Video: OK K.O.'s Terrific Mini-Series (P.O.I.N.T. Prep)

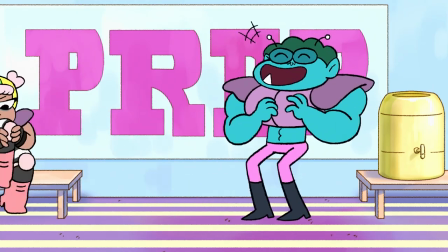733s
Still, the episode does have some entertaining sequences, pushes the mystery forward,
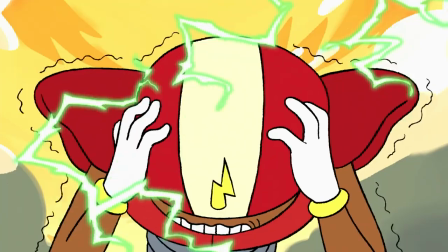737s
and the series' main cast being so consistently funny really doesn't let an episode with all three of them be bad,
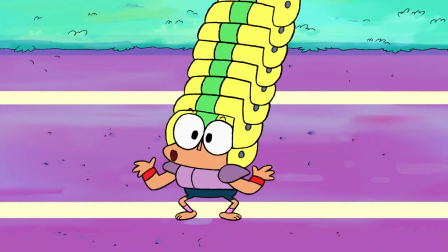743s
but I definitely think this episode could have taken more advantage of being in the miniseries format.
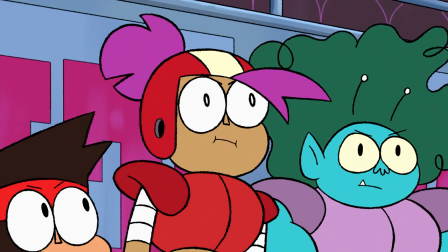748s
Either way, let's just hope the next episode can improve as we move into Mystery Sleepover.
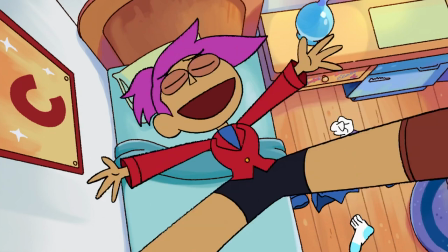757s
More so than any of the other ones I'm talking about in this video, this episode links to the next pretty directly,
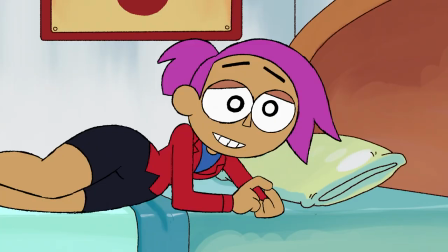763s
which is unfortunate given that if you only watched these episodes on television,
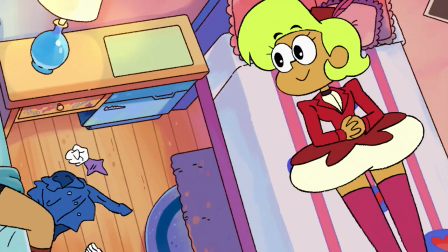767s
you were staring down a 10-month wait between them. Gotta love 2018 Cartoon Network.
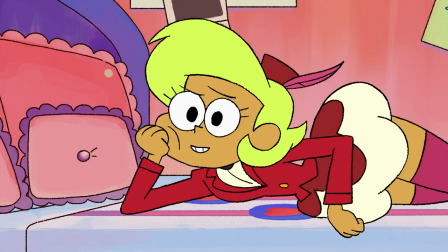772s
Anyway, back to the episode, we start off with some really fun Enid and Elodie shenanigans.
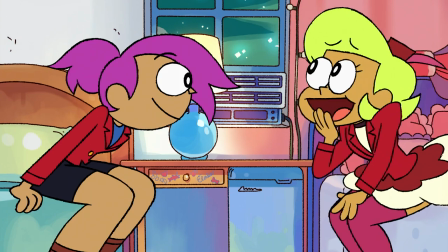778s
It's fun to see the pair actually being friends after the last episode mostly separated them,
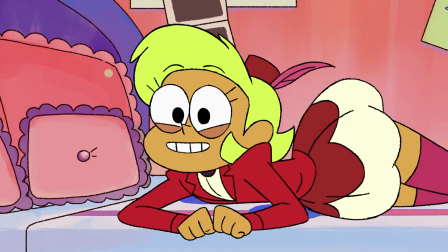783s
and it's just nice in general to see some Elodie when she's not actively in conflict with the main cast.
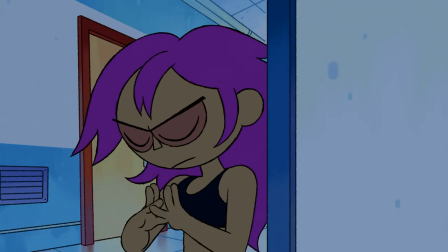788s
Anyway, this Elodie fun session is cut when Enid has to go pick up the pizza, where she witnesses Gray Man and Sparko having a sketchy conversation.
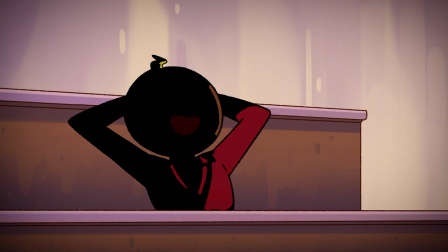796s
The scene doesn't reveal much that the audience doesn't already know, perhaps besides just making it clear that Gray Man and Sparko were in on it,
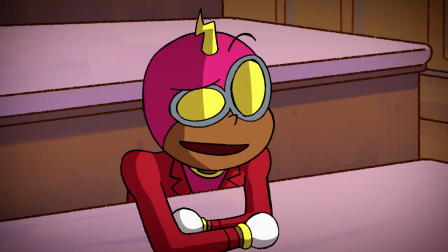804s
but giving Enid confirmation that her suspicions are correct fully adds to the mystery part of the title.
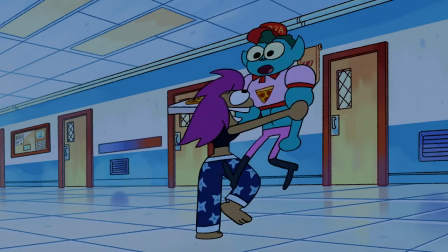809s
The introduction of Rad and KO is, as I mentioned before, kind of lame, although the show's comedy doesn't really work if a character is by themselves,
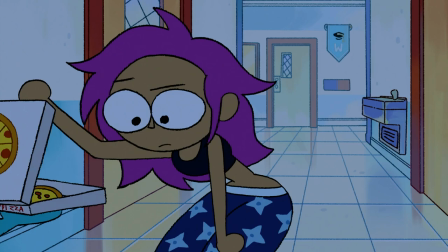817s
so without significantly changing the plot, this might have been the only way the episode could have worked out.
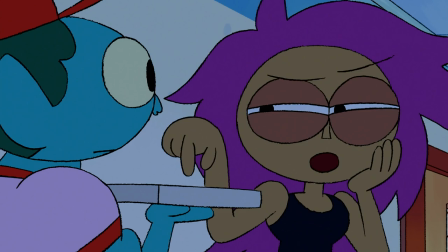822s
The stuff with the trio by themselves is a bit boring given what the show usually is,
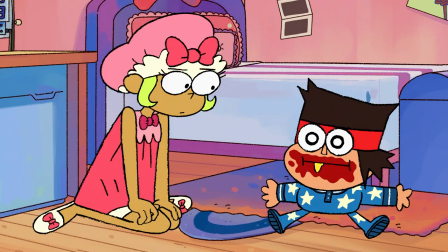826s
but once they start hanging out with Elodie, the comedic value definitely starts to pick up pretty dramatically.
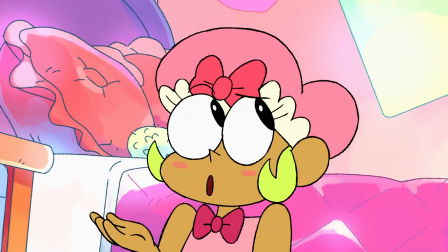832s
It's fun watching the four characters hang out, as we get to see some dynamics that are pretty fun, like KO and Elodie,
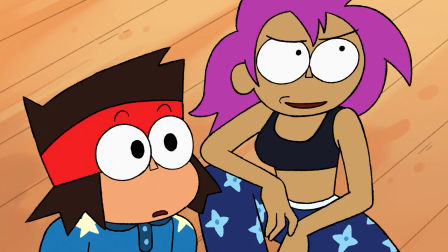838s
which eventually ends with Elodie seemingly snapping at him out of nowhere with a spiel about how hard it is to get into Point Prep,
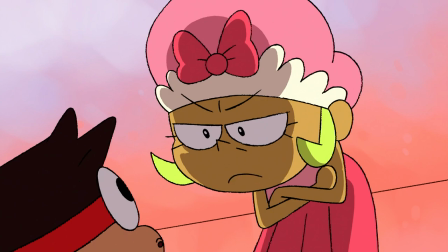845s
and how KO doesn't really stand a chance.
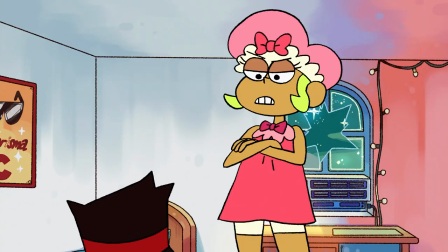847s
It's a really harsh turn that's obviously met with a really harsh response by Enid, as it seems like Elodie hasn't really changed as much as Enid thought that she did.
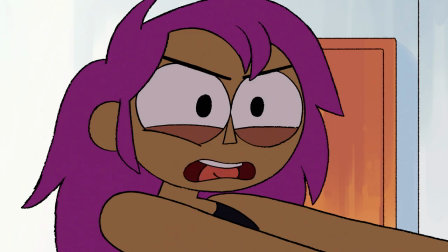856s
This scene likely would have hit harder if the last episode had shown the pair more instead of separating them,
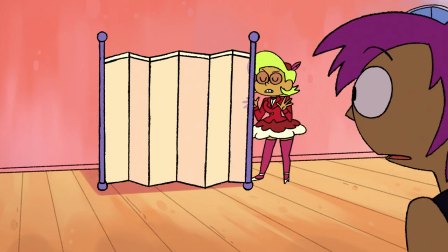862s
but nevertheless, it's still a really impactful scene to set off the end of the miniseries.
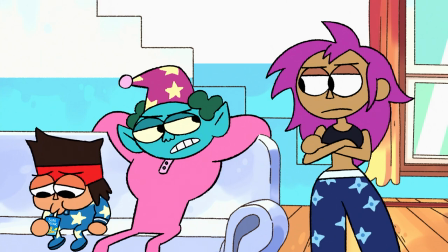867s
Elodie bails to the gifted program as Enid cheers up a pretty bummed KO, and the trio follow Elodie to do a little investigation.
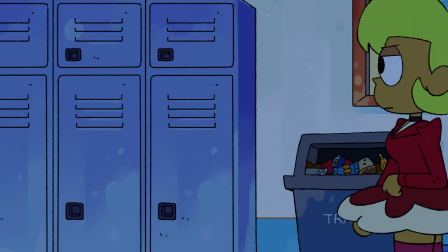875s
Definitely some Metal Gear Solid vibes as they creep down the hallway.
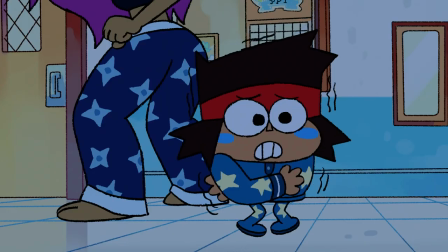878s
As Elodie sneaks into the secret room, a fight is kicked off between the security drones and the bodega men,
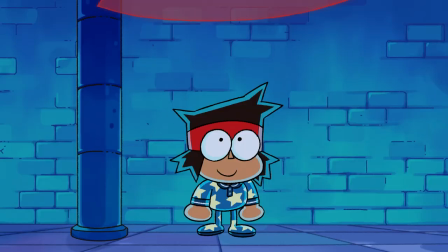884s
which has the high quality and choreography that you've come to expect with the show,
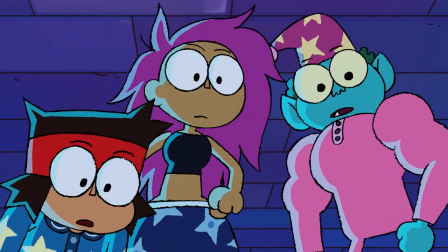888s
but the message of the three of them being only able to pass the test when they're combined is nice at the surface, but a little bit sad when further examined.
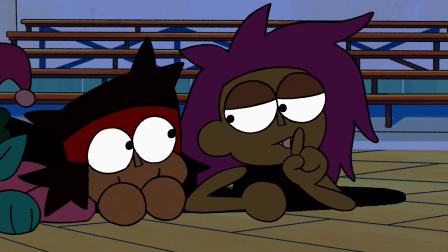896s
Anyway, the exposition with chip damage is mostly just the characters learning what the audience already knows,
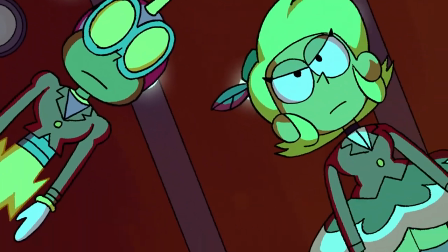902s
but they get through this scene rather impressively quickly to prevent it from ever getting stale.
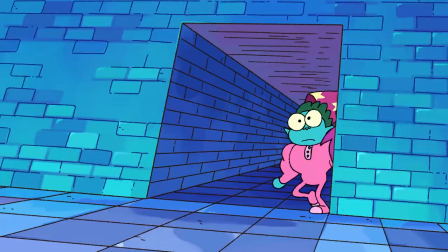906s
The episode ends with a very short chase scene, with the antenna gag coming back and providing a pretty fun ending sequence.
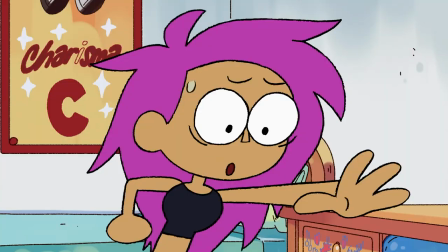913s
KO destroying the photograph at the end of the episode feels like a bit of an obtuse way to hammer in the idea that the trio is back together for good,
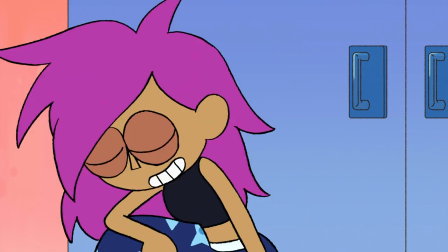921s
but it still has fuzzy feelings and such. Overall, this episode is fine, I guess.
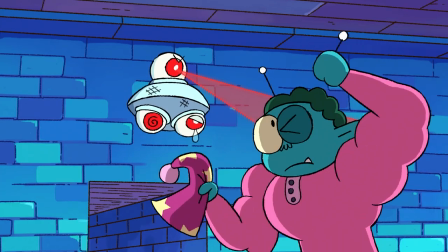927s
Not much really happens, but it has a fun action sequence in the middle, and the Elodie stuff at the beginning is quite enjoyable.
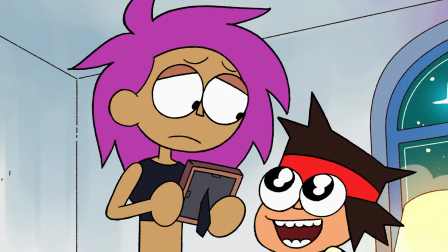934s
Luckily though, we don't have to wait 10 months to get to the last part of the point prep arc, being the finale, Final Exams.
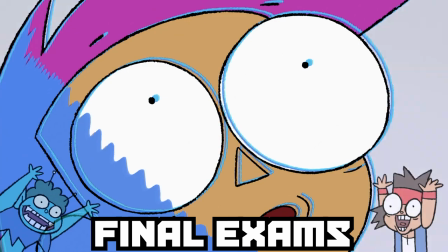941s Don't let it drop! Don't let it drop!
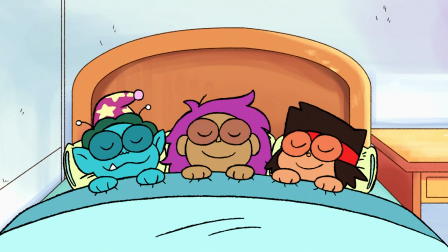945s
Okay, I know I've been a bit harsh on the last two episodes, so I'll go ahead and say it here.
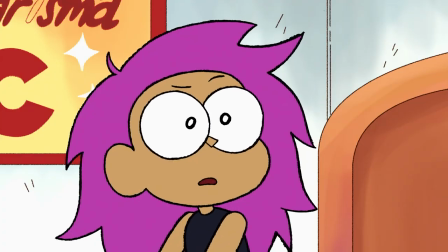950s
This episode is fantastic. From the beginning, they do a nice job with the task of recapping the last episode,
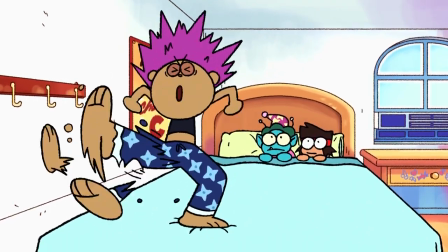957s
as we get a couple of great jokes in and a full catching up in less than 30 seconds.
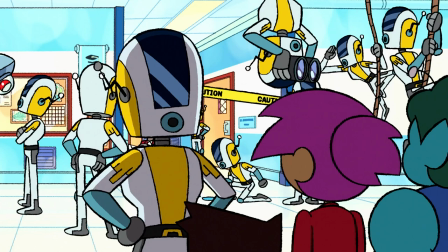961s
Also, from the beginning of this episode,
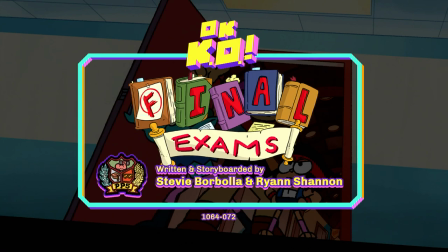963s
the show fixes what I've been complaining about for the last two episodes and gives Enid some time to face an actual challenge without KO and Red again,
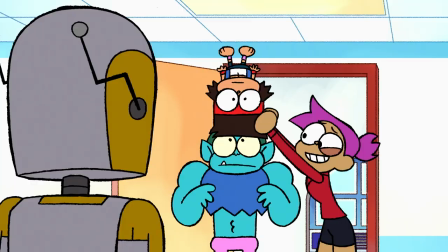971s
giving her Elodie as an eventual partner.